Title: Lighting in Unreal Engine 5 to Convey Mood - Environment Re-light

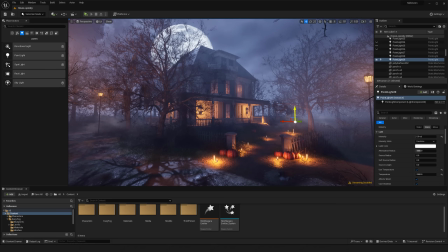(40:52)
Put it over there by those candles.
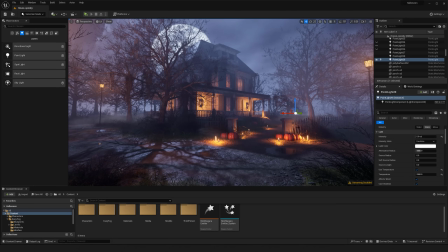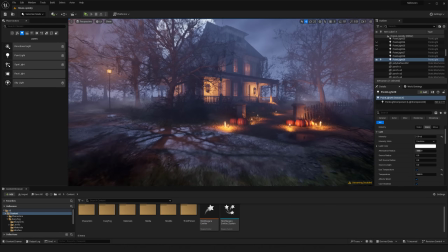(41:02)
And then lastly, I think the grass, I'm gonna make the grass a bit
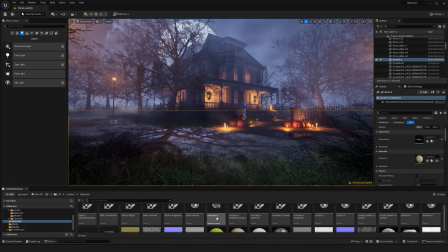(41:11)
warmer overall. So I'm gonna go to my grass material. Right now it's just very simple green,
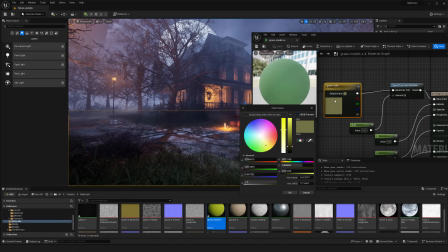(41:17)
and I'm going to basically just adjust it on the fly and go for something a bit
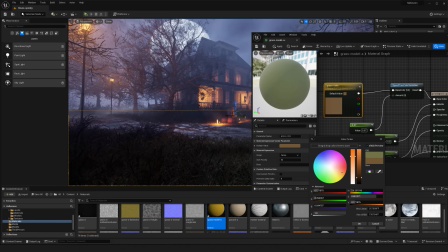(41:25)
exaggerated with the color. Let's go for like a, you know, very warm tone overall.
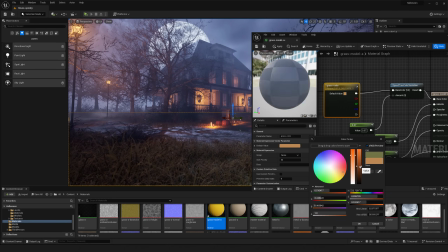(41:38)
Let's say really trying to push that like fall vibe. But what this will do, at least in our scene, and bring it back down,
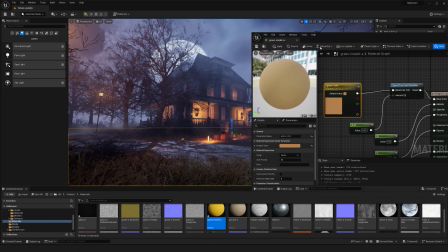(41:57)
as you can see that like now that the grass is really like
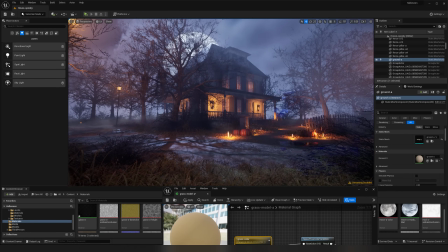(42:03)
warm, it's really just making everything like sort of pop with that warmth. So yeah, that's about it for this video.
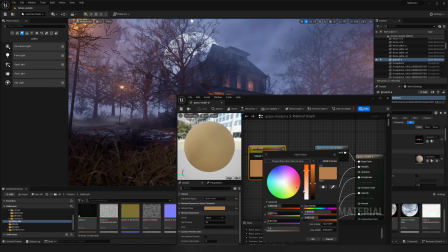(42:13)
As you can see, like a lot of the elements that really bring this together come down to, of course, like the lighting, you know, getting those right tones in there,
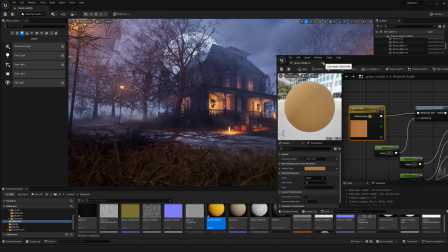(42:24)
but then also like a lot of it can come from how we're actually doing some of the props. We had something that was already pretty, I would say, haunted or so, or like just kind of spooky,
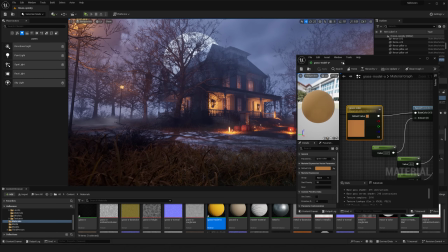(42:40)
but just with a couple of elements, we're really able to push it much further and get to a way more,
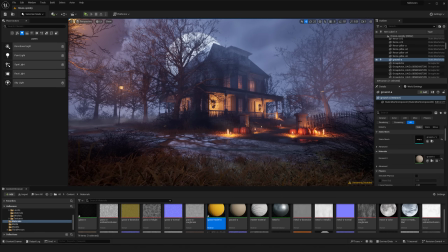(42:48)
I guess, like almost like Halloween-esque environment compared to just like very eerie environment. And so yeah, I think really just pushing this sort of elements, it comes down to like props and also lighting for most of that stuff,
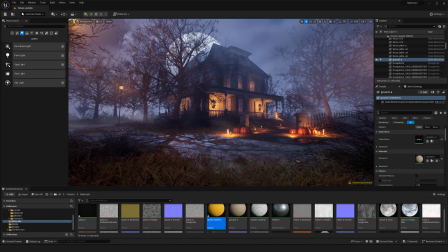(43:07)
to really elevate and change your scenes. And something as simple as a mood change can happen even if you're still in the same realm, of course,
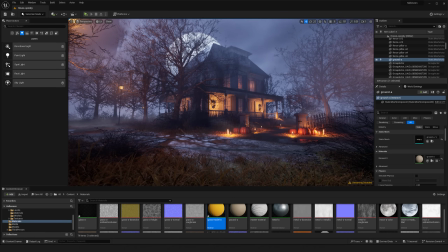(43:18)
but the mood change shifting with just like the fog, the lighting, and some of the other stuff that we've added can happen really fast, as you can see here. So yeah, hope you found this video fun, and hopefully potentially learned something from it as well.
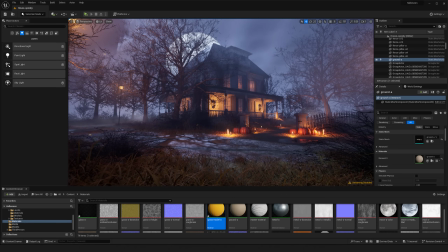(43:35)
If you have any questions, of course, feel free to drop them down below in the comments, and besides that, I'll see you in the next video.